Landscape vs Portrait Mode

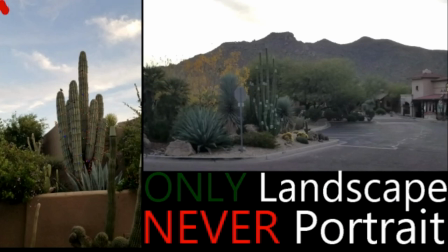Today I'd like to explain why you never want to use portrait images in your videos and why it's best to only use landscape images.
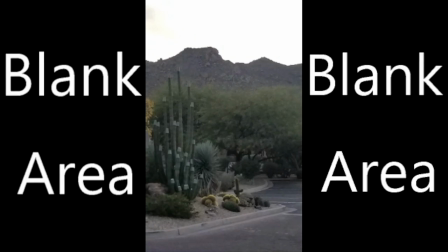With portrait mode you're limiting your field of view. The left side and right sides of your screen on a TV is blank and the area you're trying to capture is very limited to that small area in the center which means you have to move your camera to the left and to the right which creates a lot of movement which could create
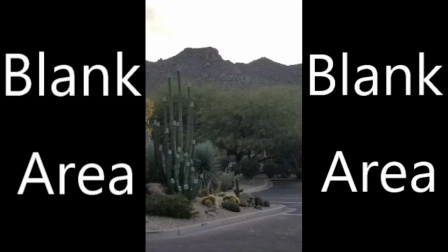a lot of shakiness and it makes it very amateur looking and you're missing out on more of your view of your scenery than you would be if you're in landscape mode otherwise.
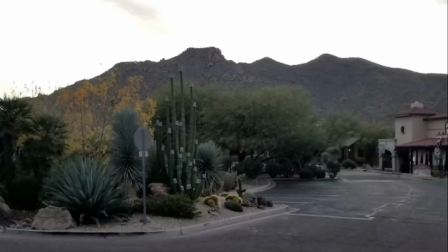A much broader field of view where if this was in portrait mode I would either
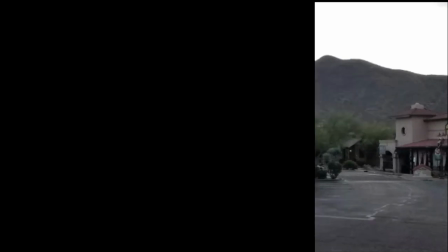have to move the camera to either the right side to show that building,
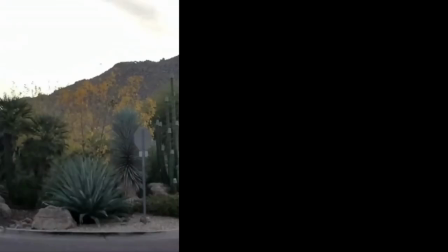or to the center to show the cactus, or to the left side to show the other part of the landscape.
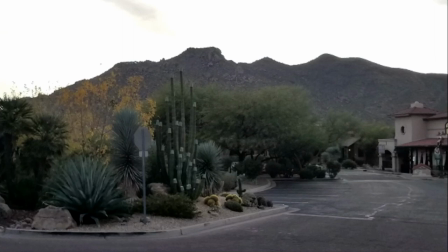Where in landscape, I get the whole field of view, I get the whole mountain behind it, and it doesn't cut it off. So you have a much wider perspective of your scenery without having to move the camera as much because
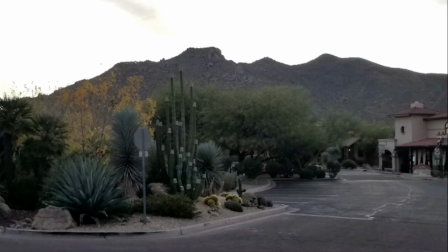you want to move the camera very little when you're doing video otherwise it can be distracting and shaky and not an enjoyable experience for the viewer.
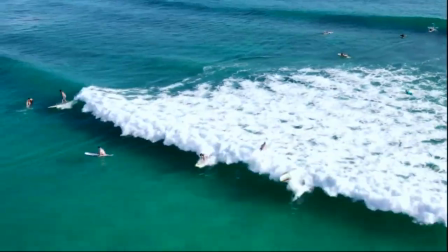So here's an example of a video that I would like to capture as much of the scene as I can.
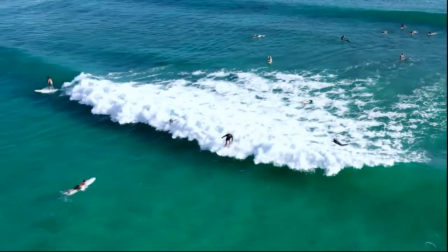So it has many surfers it's a lot of ocean a lot of waves and I want to have all of that in my field of view.
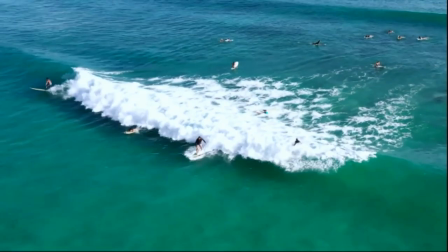So by doing this video in landscape mode, it allows me to capture as much as I can see from my vantage point.
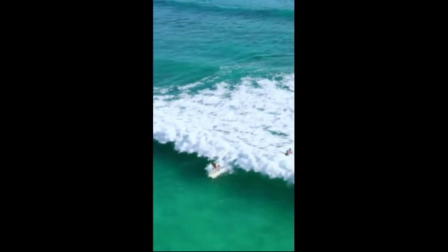Here's the same video in portrait mode. Now look how much of that video is cut out because of being in portrait.
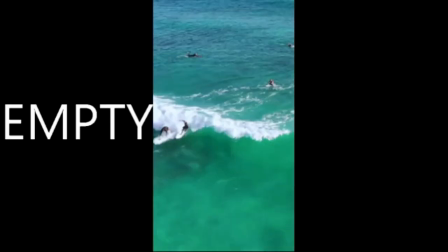I have the whole left side of the screen empty,
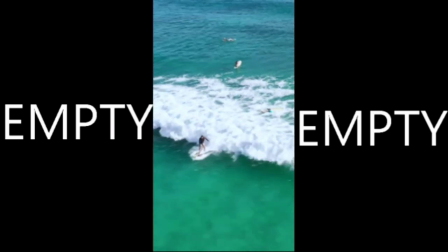the whole right side of the screen empty so all I'm left with is the center of the field of view
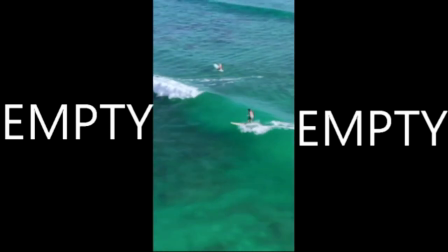so I'm missing all of the surfers all of the waves
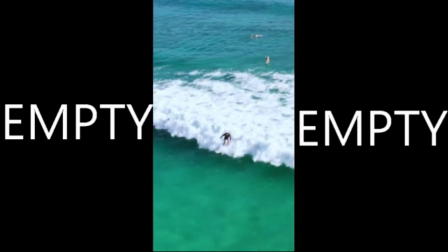much more of the ocean so I'm limiting myself to what I'm able
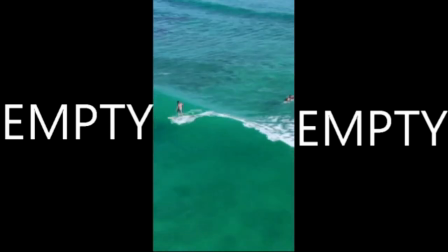to see and what my viewers are able to see so as you can see it's very important to only film
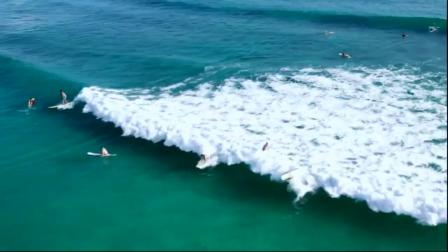in landscape I hope you enjoyed the video and learned the importance of only filming in landscape mode thank you for watching. Wait, don't go yet.
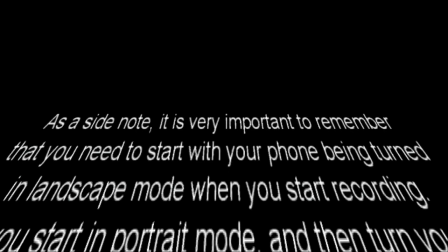As a side note, it is very important to remember that you need to start with your phone being turned in landscape mode when you start recording.
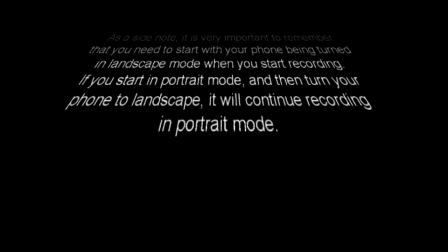If you start in portrait mode and then turn your phone in landscape, it will continue recording in portrait mode.